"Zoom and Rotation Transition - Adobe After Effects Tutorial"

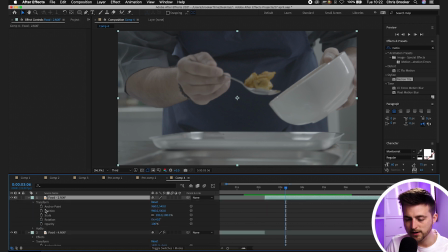We'll go into transform and create a new keyframe on position, scale, and rotation.
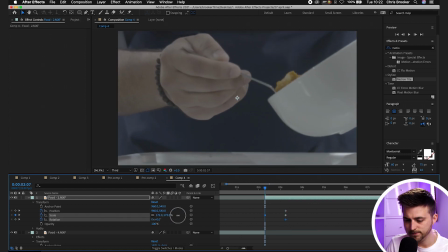Now from here, we're just going to zoom the scale in. We'll rotate this around the opposite way.
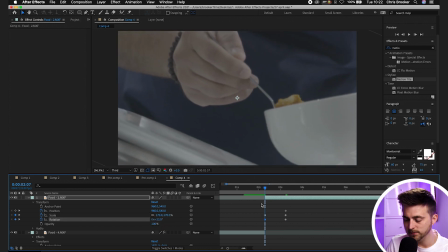So we'll go for positives this time. Let's have a look, see how that looks. We're just going to increase the scale a little bit more to make that more dynamic. We'll increase the rotation as well, again, to make that more dynamic. And then we'll close the gap between these keyframes.
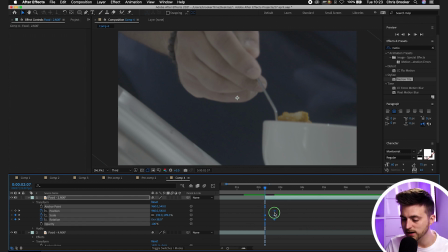So make that a quicker transition. And again, we'll select all of those keyframes, we'll right click, keyframe assistant and easy ease.
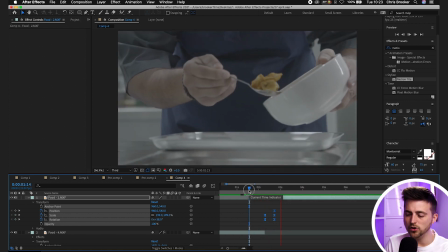So as you can see, we're starting to get there, but it doesn't look great. We're stopping and then starting again.
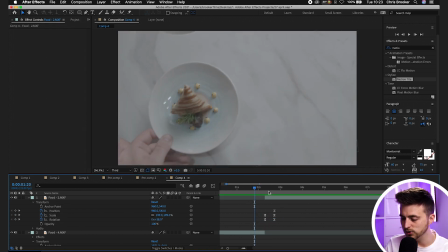So what we'll do is we're just going to cut the start of that video. We'll cut the end of the previous video and then we'll just close that gap together like this. and that looks a lot better already. Although the problem is that's still not quite perfect.
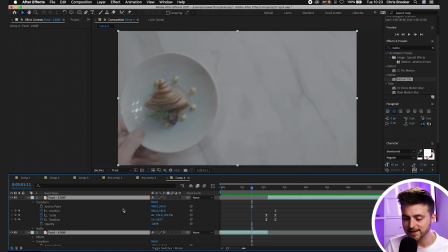So what we're going to do is we're just going to turn on the motion blur. So select everything, Command A, and then turn on the motion blur using this icon. If you can't see that, then select toggle switches slash modes and that should reveal this. So select this and then make sure the motion blur icon is blur.
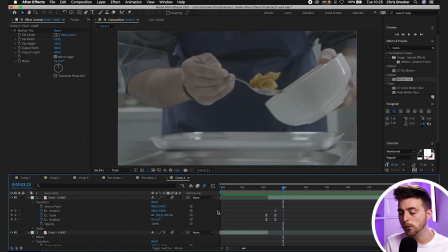Now, what I'd like to do is I'd like to force some more motion blur. So we'll close both of these layers down.
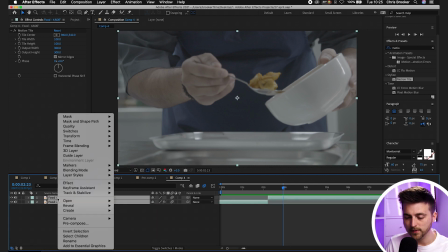We're going to right click both of them, pre-compose. We can call this transition.
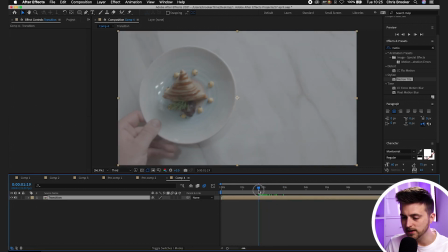The transition point was somewhere around here. There you go. So there's the transition.
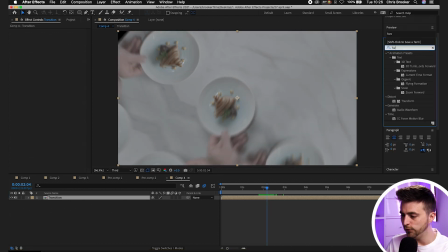We're going to go into effects and presets and search for force motion blur. So CC force motion blur. And then once that's applied, you just want to go ahead and select motion blur samples. We can pull this all the way up. So let's go for 170, 180 if we want to be really extreme. We can increase the shutter angle.
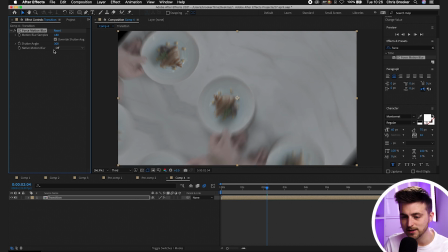So let's go for 300. So we get more motion blur, as you can see. We can actually take that up to 360 if you wanted to add even more motion blur. Then we'll go to the very beginning, just before that transition begins. We'll make a cut there.
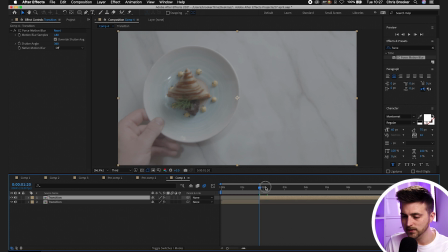So we'll go Command Shift D. Then we'll go to where the transition finishes.
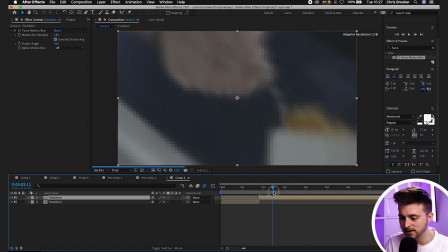So it was somewhere around here. Command Shift D.
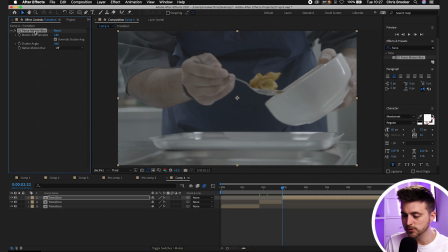We'll delete CC Force Motion Blur from the beginning and the end layers. And then when we render this out and watch this back, you'll see we've got this really awesome video transition now taking place,
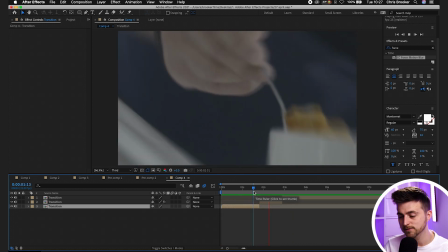and that motion blur is really helping to hide that cut. The thing is though, I'd like to add a bit more character on the transition out.
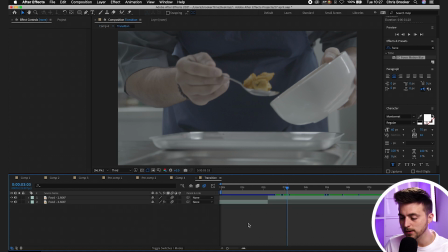I'd like to add a bounce. So what I'm going to do is I'll go into the transition pre-comp. We'll go to the food 2 layer, so the second video footage. We'll go scale. We'll move a few frames over to the right.
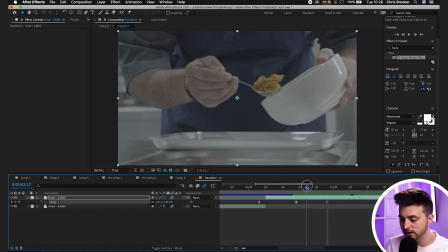Create a brand new keyframe on scale. Then we'll go to that second point, and I'm just going to pull the scale down.
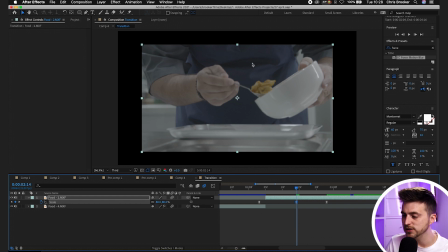So somewhere around 80%. And don't worry about these black edges because we're going to go into effects and presets and search for motion tile. Drop motion tile on that footage, and then we'll go output width 300, output height 300, mirror edges.
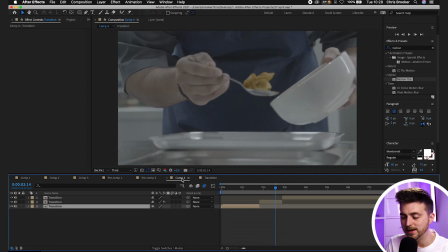And now if we go back to our main comp and we render this back out,
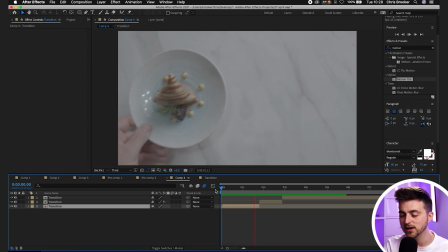you'll notice we've got this really awesome video transition with that bouncing effect now applied.
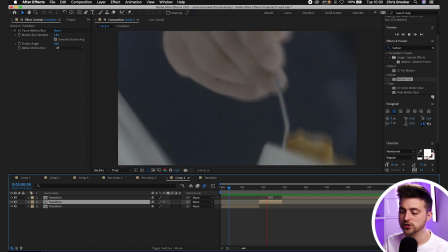Now that looks really great, but there's just one more thing that I'd love to do, and that is just to add an exposure change at that point of the transition. So around here, we're going to animate up to a bright exposure, and then we'll animate back down. So I'm going to go layer, new, adjustment layer.
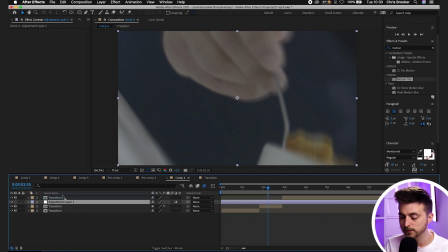Make sure the adjustment layer is on the very top. Then we'll go to that point in the transition. So here it is. We'll search for effects and presets, search for levels. Levels, drop that onto your adjustment layer.
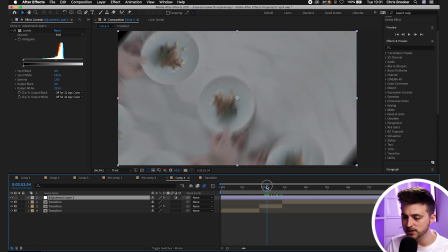So with levels now applied, you just want to make sure you're at the point where the transition flicks over from the first clip to the second clip.
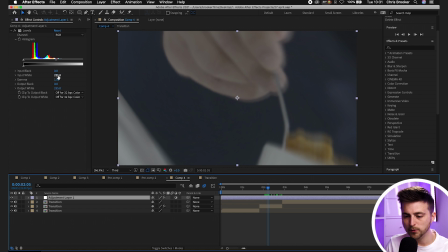So here, we'll pull the input white all the way up to a bright number.